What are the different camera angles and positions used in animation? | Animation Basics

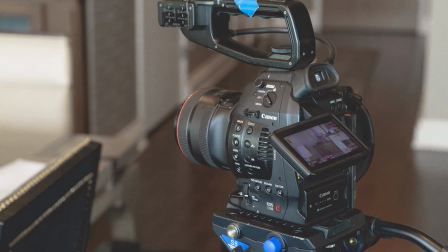(0:00)
Hello everyone, it's Jen from Old Tinkerer Studio. In this tutorial, we will be learning about the basics of camera angles and positions for animation. So let's get on with the tutorial.
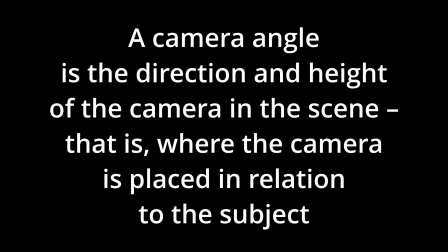(0:17)
A camera angle is the direction and height of the camera in the scene. That is, where the camera is placed in relation to the subject. Camera angles affect how the viewer perceives the subject.
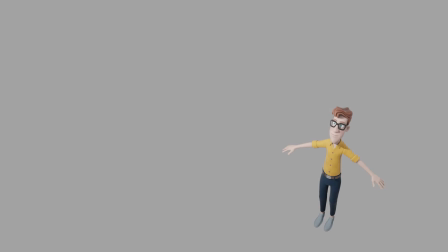(0:31)
The high angle shot is a shot where the camera is looking down on the subject, which makes the subject seem powerless or vulnerable. The low angle shot is a shot where the camera is looking up at the subject, which makes the subject seem strong and powerful.
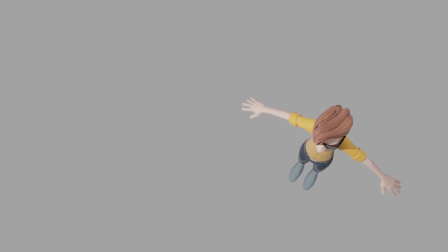(0:49)
The bird's eye shot is a shot where the camera is elevated above a subject, giving the viewer the perspective of a bird's view. This type of shot is used to establish the shot of a scene or to emphasize the smallness and insignificance of the subject.
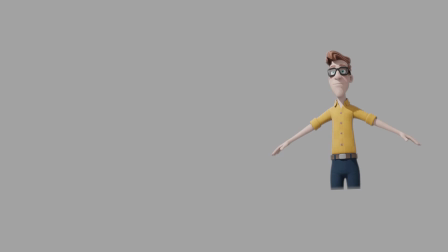(1:08)
The worm's eye shot is a shot where the camera is placed below the subject, giving the view of the perspective of a worm's view. This type of shot is used to make the subject seem tall and powerful, while the viewer is small and powerless.
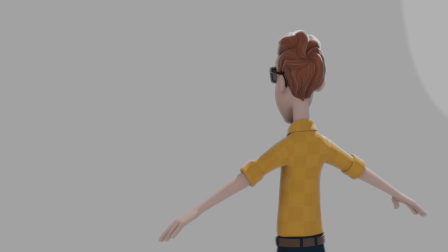(1:26)
The over-the-shoulder shot is a shot where the camera is placed above the back of the shoulder and head of a subject. This type of shot makes the viewer feel part of the action, as if they are the ones being spoken to by the other subject.
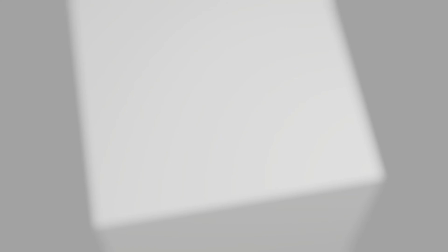(1:44)
The point of view shot is a shot where the camera is placed at the same place and angle of the subject. This type of shot is used to show what a subject is looking at during a scene and give insight to the emotion of the subject.
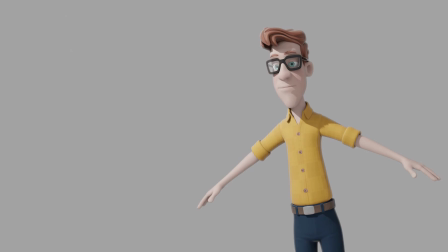(2:01)
The Dutch angle is a shot where the camera is placed at an angle to the subject. This type of shot is meant to make the subject appear uneasy or unstable.
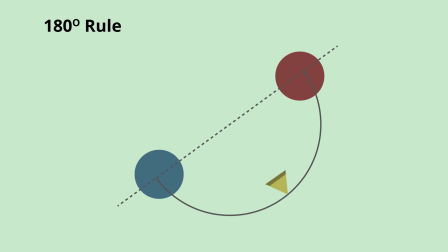(2:13)
One thing to remember is what is called the 180-degree rule. When there are two characters interacting in a scene, such as a conversation, it is important to make sure that the characters remain on the same side of the screen.
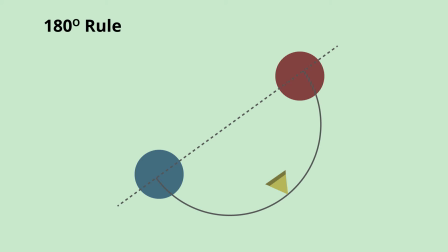(2:29)
The camera should remain on one side of an imaginary axis between the two characters. If the first character is framed right, he or she must always remain on camera right.
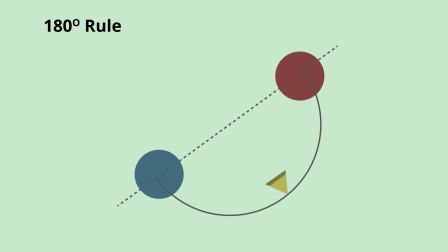(2:45)
If the imaginary axis is crossed and the first character is suddenly camera left, it will disorient the viewer.
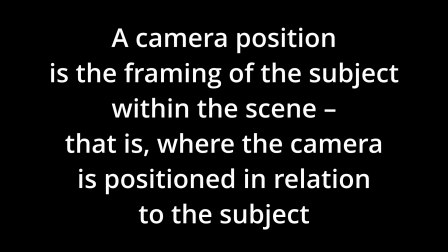(2:54)
A camera position is the framing of the subject within the scene. That is, where the camera is positioned in relation to the subject.
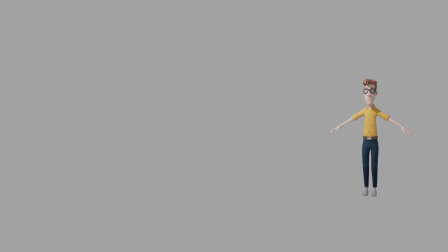(3:04)
The wide shot places the subjects within the scene and establishes the place where the subject is located. These types of shots can also be used to present the subject as being lonely, sad, or placed outside of the action.
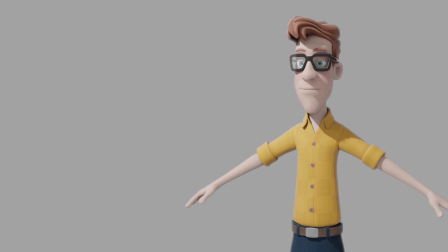(3:21)
The medium shot is usually from the waist up of the subject and is used to focus the viewer onto the subject's action or dialogue.
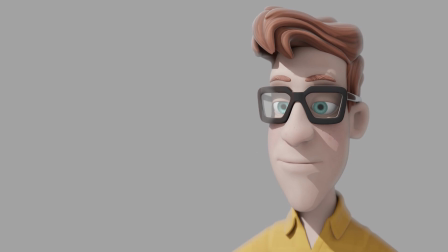(3:31)
A tight shot or close-up shot is a shot usually of just the head and shoulders of a subject. This type of shot is used mostly to focus on the subject's dialogue or the detailed expressions of the subject.
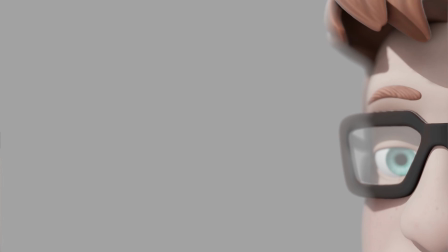(3:47)
The detail or extreme close-up shot is a shot that is very close up to a particular detail of the subject, usually used to focus on a particular detail of the subject.
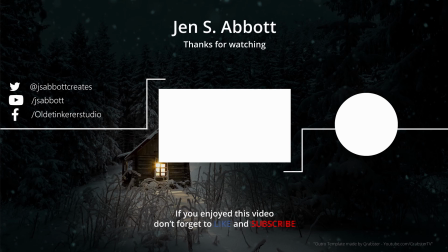(3:59)
If you have a request for a tutorial or a question about Blender, feel free to leave a comment.